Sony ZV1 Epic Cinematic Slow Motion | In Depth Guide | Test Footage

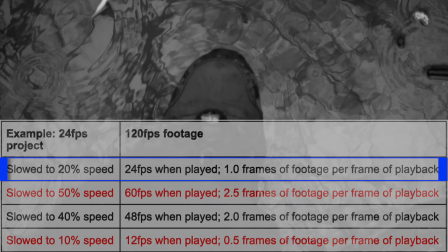(6:15)
20% of 120 is 24, meaning there is 1 frame of footage for every frame that the timeline moves.
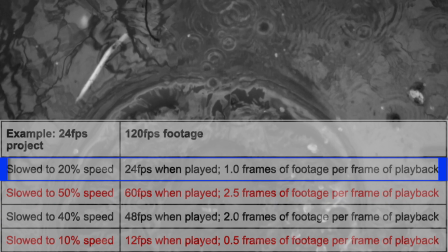(6:22)
That's going to make things look smooth because they match up perfectly.
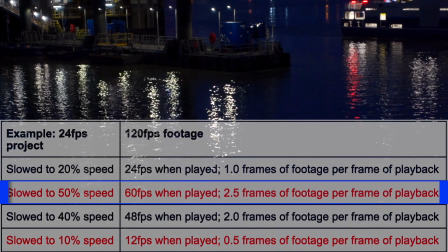(6:26)
If we slowed that 120p footage to 50%, it means there are 60 frames per second,
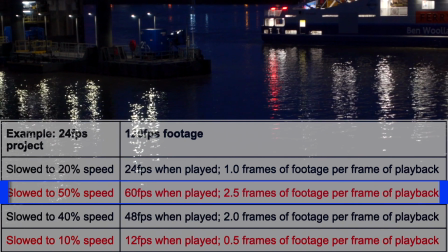(6:31)
or 2.5 frames for every 1 frame in the timeline. 60 divided by 24 equals 2.5. This can cause your footage to look more jittery than a cocaine enthusiast after 3 espressos, as the video tries to deal with all of these partial frames.
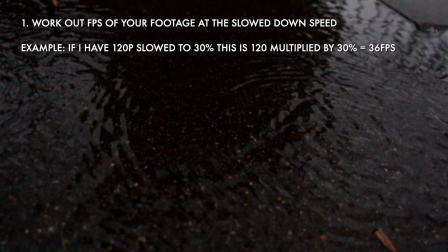(6:47)
The key thing to understand: when you slow down your footage, work out how many frames per second will be played at that new speed.
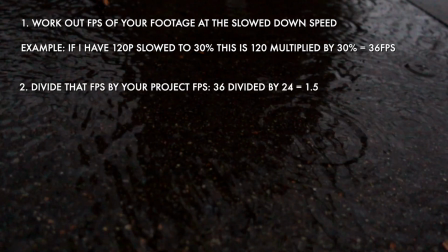(6:54)
Divide that number by the project frames per second.
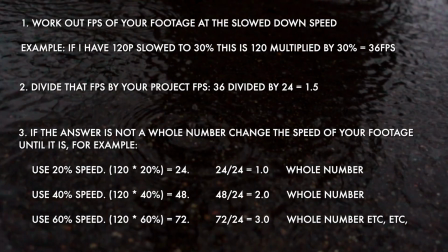(6:58)
Make sure that answer is a whole number, no decimal points, and if it isn't, consider changing the speed of your slow-mo footage until it is.
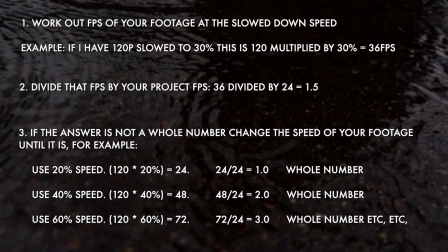(7:05)
Just like in The Matrix, this is a rule that you can bend or break, so go with whatever you think looks best, but just be aware of the whole number rule. There is no spoon. Now, some cinematic tips.
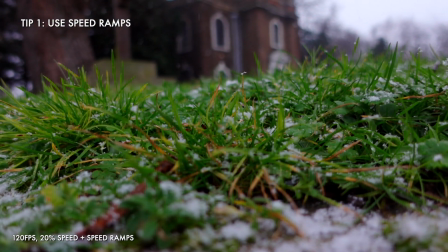(7:19)
Speed ramps are one of the coolest techniques for spicing up your slow motion.
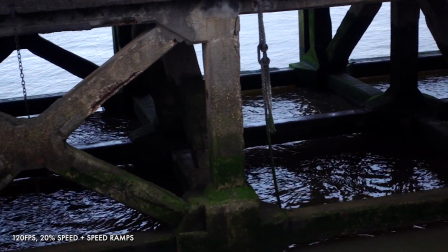(7:22)
This is when we smoothly move from one playback speed to another, like in this example where we move from 100% to 20% playback speed.
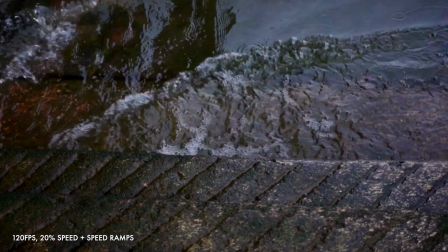(7:31)
The part where we slow down is emphasized, which can draw the audience's attention or make a character or action look cooler. Though no amount of slow motion will make some people look cool.
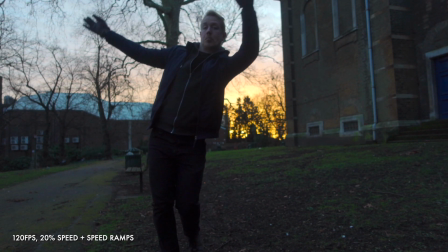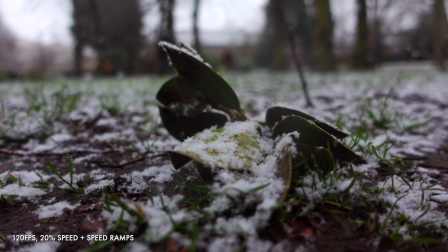(7:47)
You can get creative and have multiple speed ramps up and slowdowns to give dynamics to a clip, like in this example.
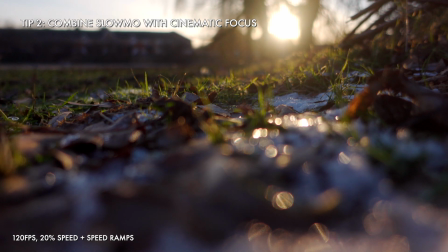(7:54)
Another great thing to combine with slow motion are focus techniques, which can get really cinematic results. Full focus guide, right here.
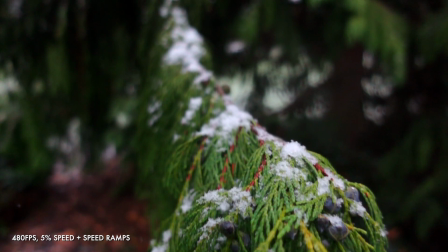(8:02)
In this example, we use manual focus and camera movement with a speed ramp to slow things down as the subject comes into focus.
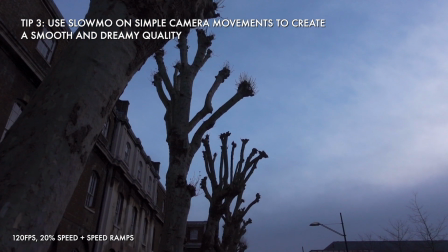(8:10)
The next tip is to use slow-mo on simple panning or tilting shots, and like chloroform, it can create a dreamy quality to your scene, like this.
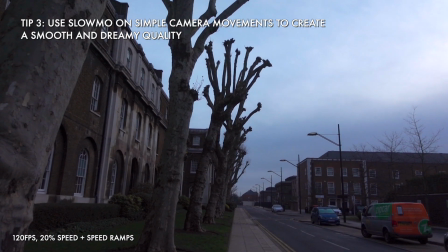(8:18)
Which neatly brings us to another tip: stabilisation.
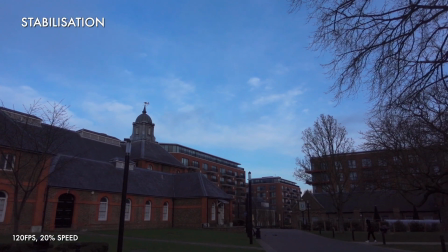(8:22)
Slow motion smooths out small movements and camera shake, so you can use it to stabilise simple shots, like in these examples.
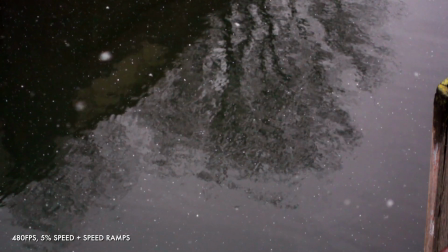(8:29)
The slower the slow-mo, the more it will smooth out movements.
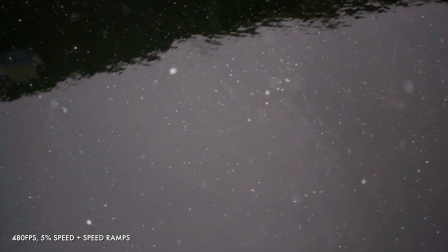(8:32)
But remember, if you want to speed ramp back to 100%, you'll be right back to the original camera shake.
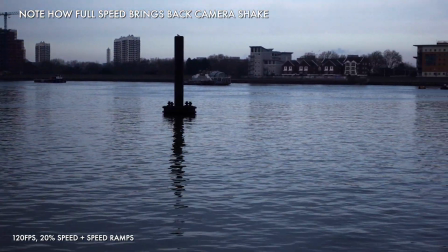(8:39)
So, if you want to use slow-mo and full speed in the same clip, consider using a gimbal. Lots of info on the Xeon Crane M2 I use with my ZV1, right here.
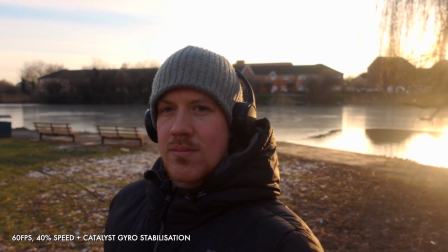(8:48)
You can also use Catalyst gyroscopic stabilization if you're using 60p slow-mo, full guide to Catalyst right here, but at 120 frames per second and beyond, you lose that option. Next, I need to urge caution around low light, not because of the increased risk of crime or vampires, or the frightening hybrid that I call crime-pyres, but because of light flicker.
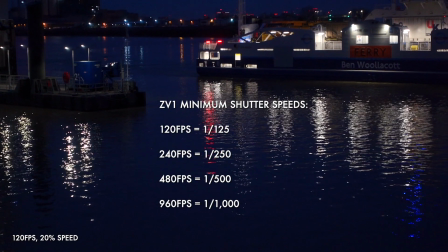(9:11)
The ZV1 won't allow a shutter speed lower than your frame rate once you're at 120p or higher.
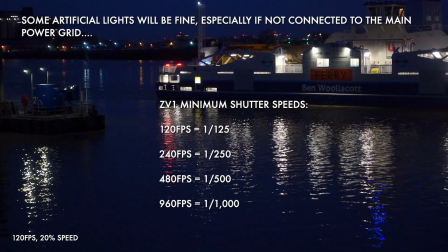(9:17)
So at 120p, your shutter must be 1/125 or higher. If you're shooting at 480p, it must be 1/500 or higher, and so on.
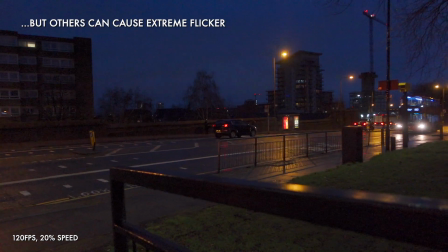(9:25)
If you are near artificial lights with such high shutter speeds, you may get light flicker, which looks worse than a sexy Nigel Farage calendar. No one wants that. Full explanation of light flicker in my low light video.
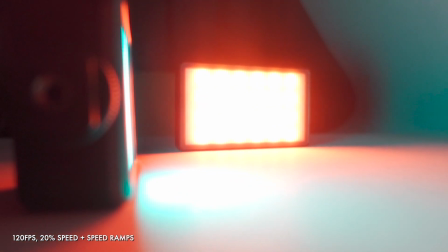(9:38)
So try to avoid artificial lights in your slow motion shots, or maybe bring your own portable LED lights.
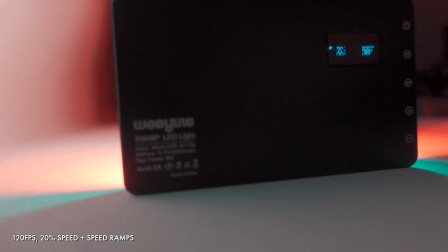(9:44)
The ones that I currently use are linked in the description. Shutter speed also controls the amount of motion blur in your footage, so keep that in mind if you're shooting something fast moving, like my subscriber count. I lied, that's not particularly fast moving. If only I could think of a hint to encourage more people to subscribe.
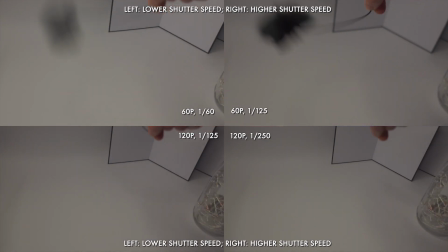(10:02)
Lower shutter speed will bake in more motion blur, which will remain even when you slow things down, and that can look unusual. Higher shutter speed will have less motion blur, which can look more natural when the footage is slowed down.
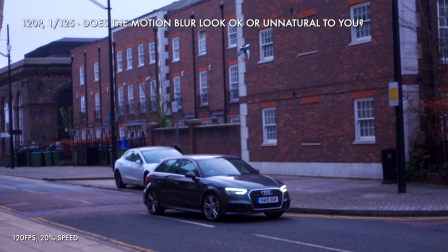(10:15)
The classic rule of setting shutter speed to 1 over double the frame rate is a good place to start, but I recommend you experiment and find whatever you like the look of best.